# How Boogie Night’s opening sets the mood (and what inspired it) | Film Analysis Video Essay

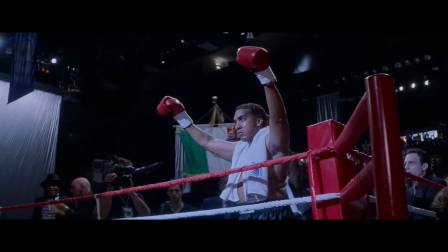243s
As the camera follows him through the bowels of the arena, you get to see every side of the character, literally and figuratively, as he walks around before taking his seat.
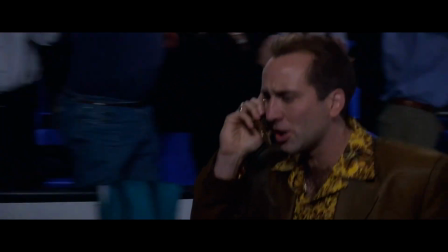251s
In just 10 minutes, you know so much about the main character, both who he is as a person and his role as a father and detective as a result of talking on the phone for most of the sequence.
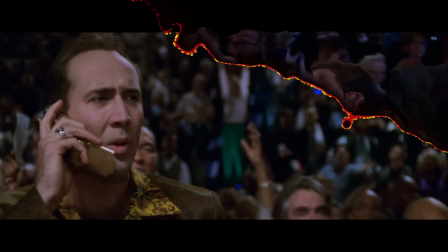260s
A combination of great writing and great directing. The unbroken opening sequence ends almost like how a mystery novel would begin, with an assassination that fuels the rest of the film's events.
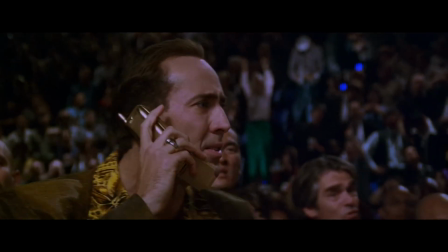269s
The opening starts chaotic to set the mood for what to expect, and then immediately dives into a murder for Nick Cage's detective character to solve. It's a really long opening, the longest I've talked about in this video, but it's so great because of how it keeps the energy going for so long before diving into the premise of the film,
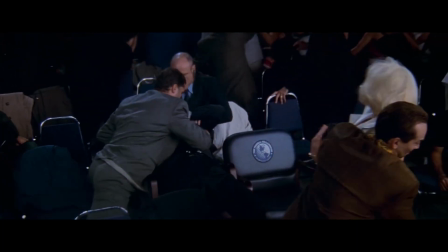283s
as opposed to the scenes in Boogie Nights and Goodfellas, which act as short bursts of energy to get the audience excited before moving into slower scenes.
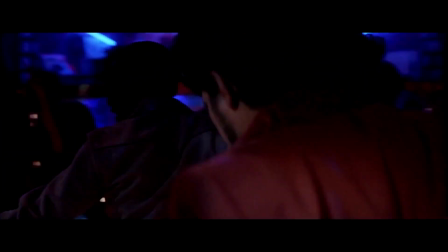293s
The opening scene of Boogie Nights is phenomenal both on a technical level but also
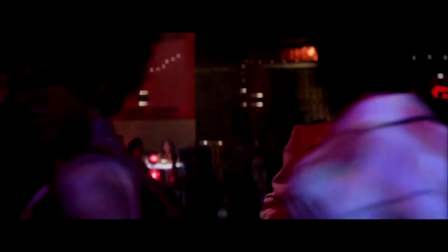298s
as an entertaining scene. It wasn't the first scene or the last scene to use an unbroken shot to set the mood,
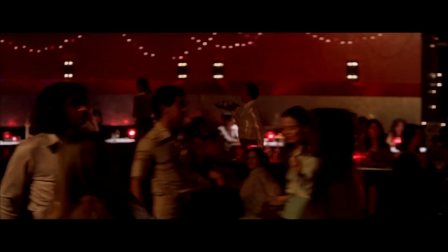302s
but in my opinion, Boogie Nights does it best.
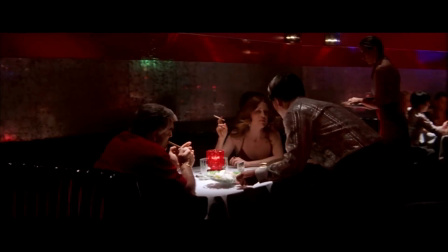305s
Every time I watch the scene, I'm impressed with how the camera weaves through everyone, and I'm entertained with the style the film creates and the conversations it's able to show off.
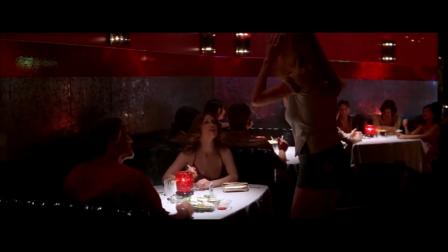312s
I think setting up an extensive scene to be one shot all in one go is really impressive from everyone involved, and I think that effort comes through to the audience and makes the film better overall.
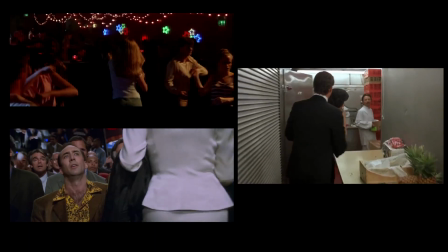321s
All of these scenes and all of these movies are great though, and I highly recommend checking them all out. I'm curious which of these films is your favorite, or if you've never seen any of them, which seems most interesting.
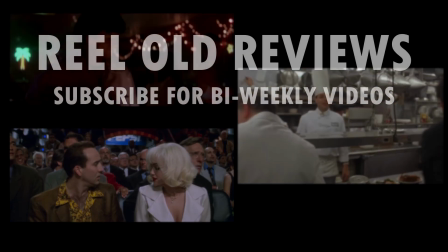330s
Let me know in the comments, and be sure to subscribe for more videos like this every other Thursday. Thanks for watching.